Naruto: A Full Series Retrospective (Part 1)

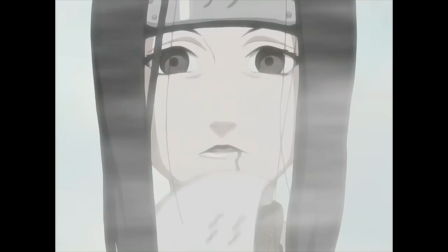12:12 Having Naruto's first real opponent stand in such direct contrast to him serves as a great anti-theme that will stick in our minds for the rest of the series.
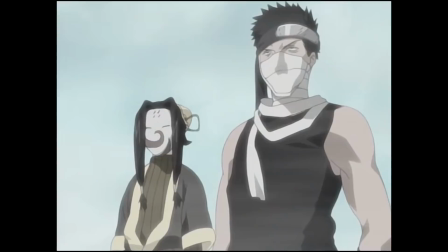12:21 Likewise, Kakashi's first real opponent shows us what it means to be a leader and someone people can look up to.
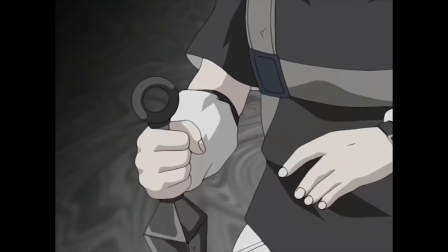12:27 Zabuza is a demon of a man, someone who's unflinching even when his only friend dies before him.
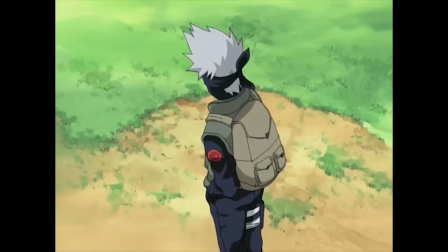12:33 And again, this is a perfect contrast to Kakashi telling the Genin that no matter what, he will never let them die.
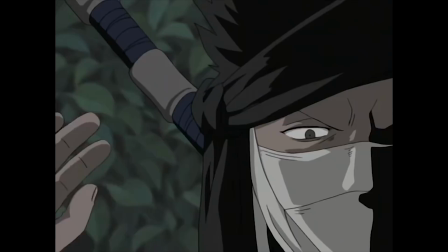12:39 Another statement that we can tell Kakashi knows all too well at a personal level.
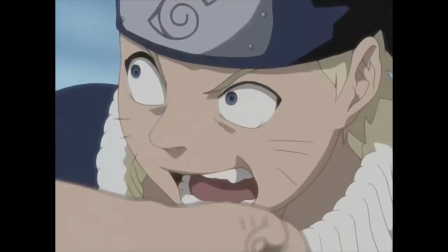12:45 But even though Zabuza is this giant, unfeeling monster,
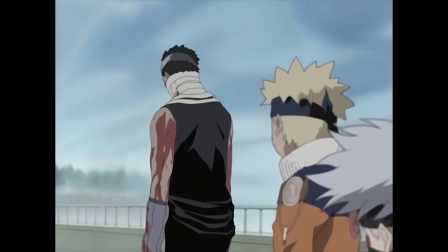12:49 Naruto's able to break through the cracks, our first hint at Tōkonojutsu that would come to define the series.
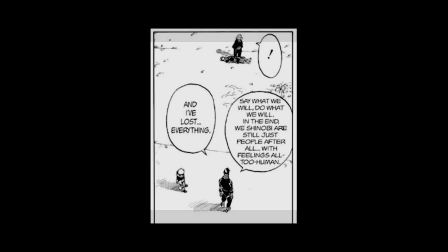12:55 Zabuza has a quote here that I feel perfectly describes nearly every villain of the series.
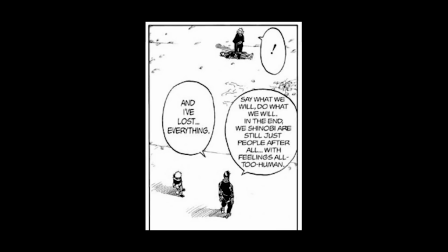13:01 "Say what we will. Do what we will.
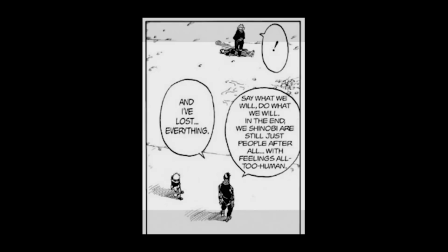13:05 In the end, we shinobi are still just people, after all, with feelings all too human."
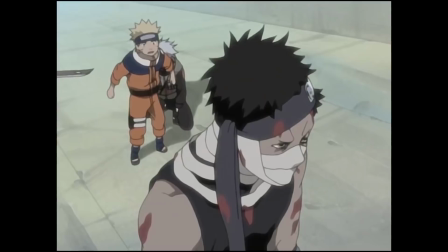13:14 Zabuza was someone who took advantage of people and was himself taken advantage of.
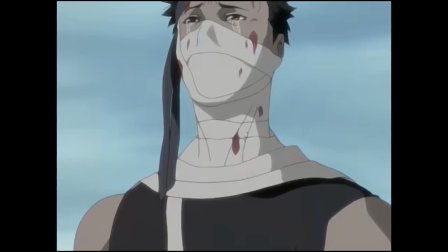13:19 But no matter what kind of persona he put up, in his heart he truly cared for Haku, and Naruto was able to expose that.
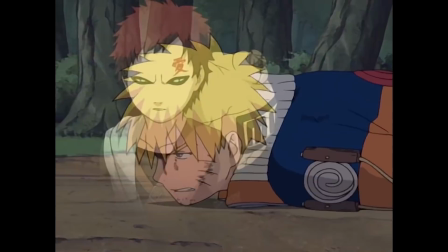13:26 Again, Tōkonojutsu ends up becoming perhaps the defining feature of this series,
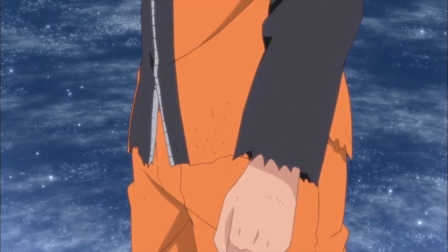13:31 and so as we move forward, we'll track its progression, leading up to its ultimate usage in the Fourth Great Ninja War.
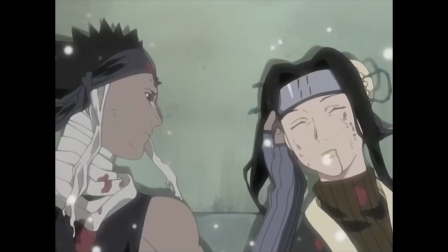13:37 But planting the seeds of its place in the story so early on was a really smart move.
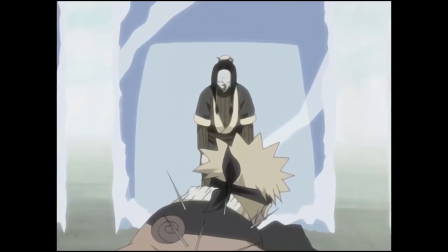13:43 And of course, I have to acknowledge the original hype moment of the series.
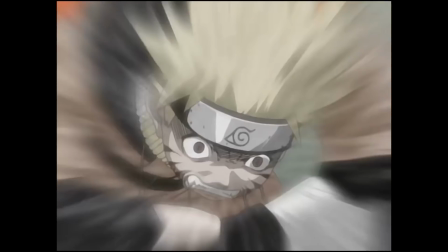13:47 Sasuke's sacrifice with his iconic line and Naruto tapping into the Nine Tails chakra will forever be stuck into my mind.
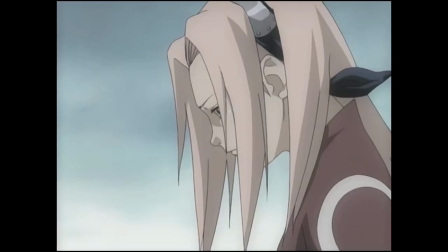13:54 It's good to know that I haven't changed all too much, because when I was a kid, and when I reread the series, I lost my mind at this scene.
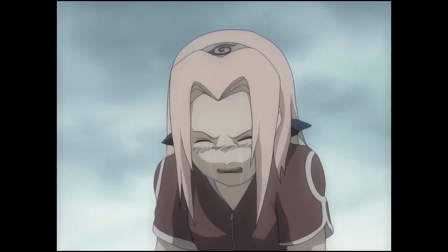14:03 I will also acknowledge that Sakura legitimately does nothing during this entire fight.
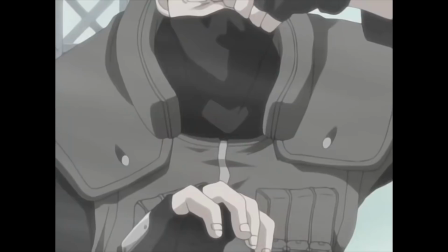14:09 Her only job is to protect Tazuna, but the moment when he's in danger, it's Kakashi that has to step in to help.
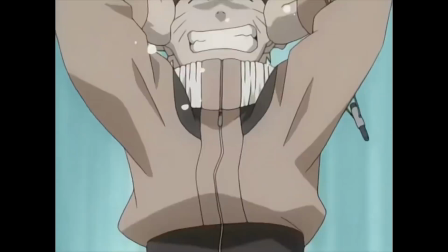14:16 Don't worry, Sakura fans, once we get into Shippuden, I'll have a lot more to say in her defense, so just hang on till then.
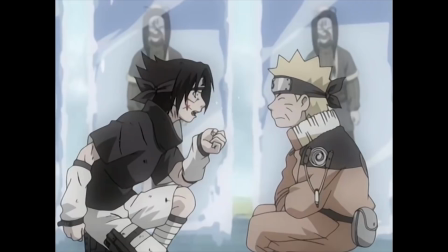14:22 I understand that this is the start of her character arc, but it's still pretty boring to see her just stand around on the bridge while everyone else did stuff.
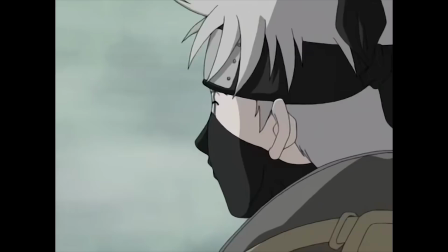14:31 I think that overall, the Land of Waves served as a great introduction to not only the world and themes of Naruto, but also the tone.
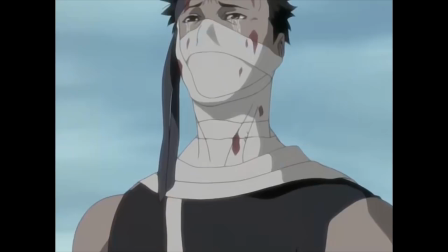14:39 There's a layer of fun and excitement to be found, but it only acts as a front for a world populated with sad characters.
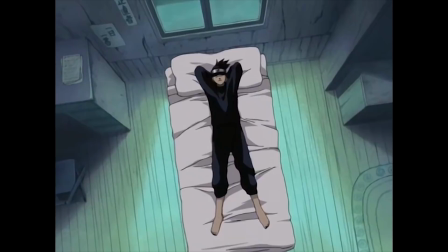14:46 And to me, that's the most important part. The world of Naruto isn't just dark.
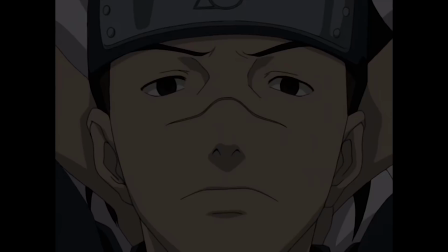14:51 It's sad. and there's a big difference there, which I'll be discussing in a later arc.
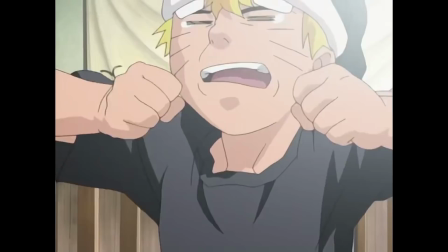14:58 At the beginning of the Chunin exams, we double down on all the relationships that were established last arc.
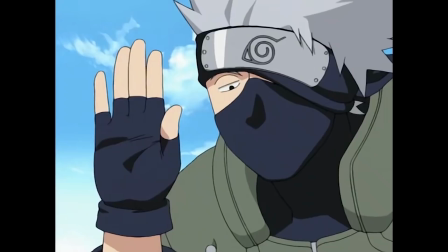15:04 Naruto and Sasuke are bickering like brothers, and Sakura herself acknowledges that she is the weakest member of the cell.
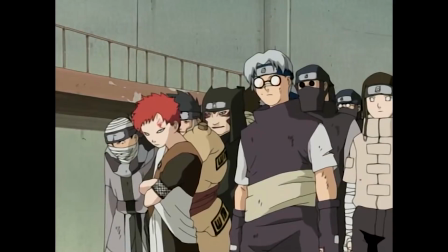15:10 For the time being, it seems like it's back to normal, until Kishimoto absolutely slams us with new characters.
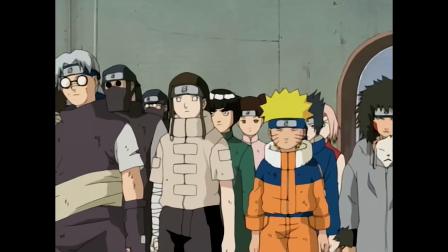15:17 These are some of the absolute strongest and most recognizable designs I've ever seen.
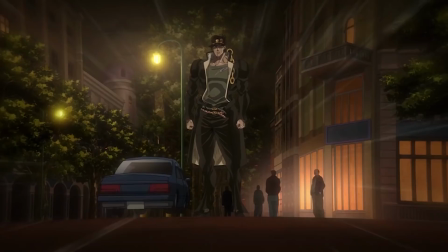15:21 Literally every one of these guys are iconic. Part of what I love about these designs is just how kid-like they really feel.
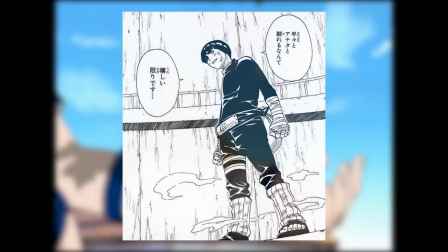15:28 As in, I've seen a lot of designs for kids that look like this,
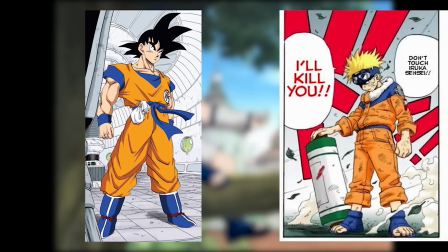15:32 but the designs and proportions in Naruto really make them feel like actual children. It's really interesting to see how much Naruto borrowed from the masters before it and how much it added on its own.
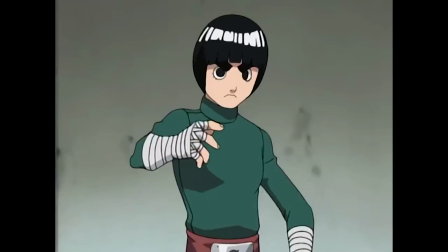15:44 His designs and posing are often so good that they can sort of speak for themselves in terms of introductions.
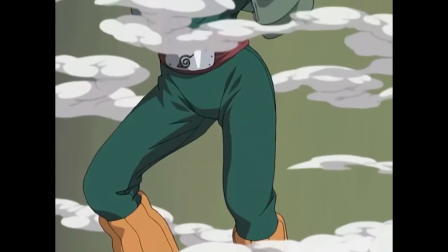15:51 I mean, who can forget the first time you saw Gaara standing here upside down or Guy pulling up looking like this?
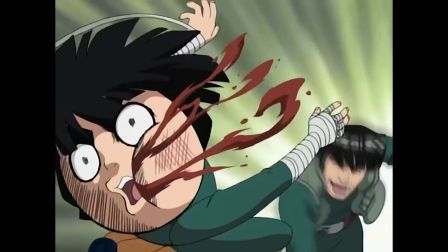15:57 And as long as we're talking about the king, and since part of why I'm doing this is to clear up these kinds of things, Guy can use ninjutsu.
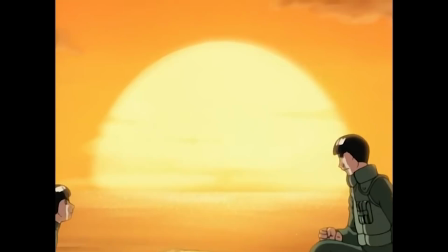16:05 It's not anything major, but it is a common misconception I see tossed around.
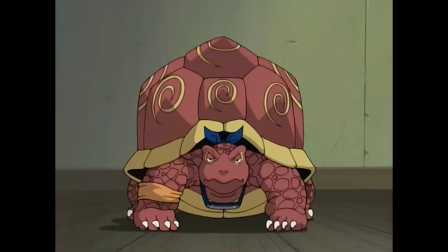16:09 I'm not quite sure why people forget this, but I have seen a lot of people say that Guy walking on water or things like that is a plot hole.
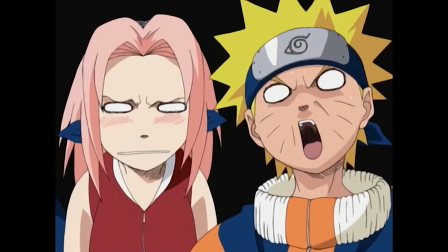16:17 I mean, I don't really know any way to refute this except by just showing that it's wrong.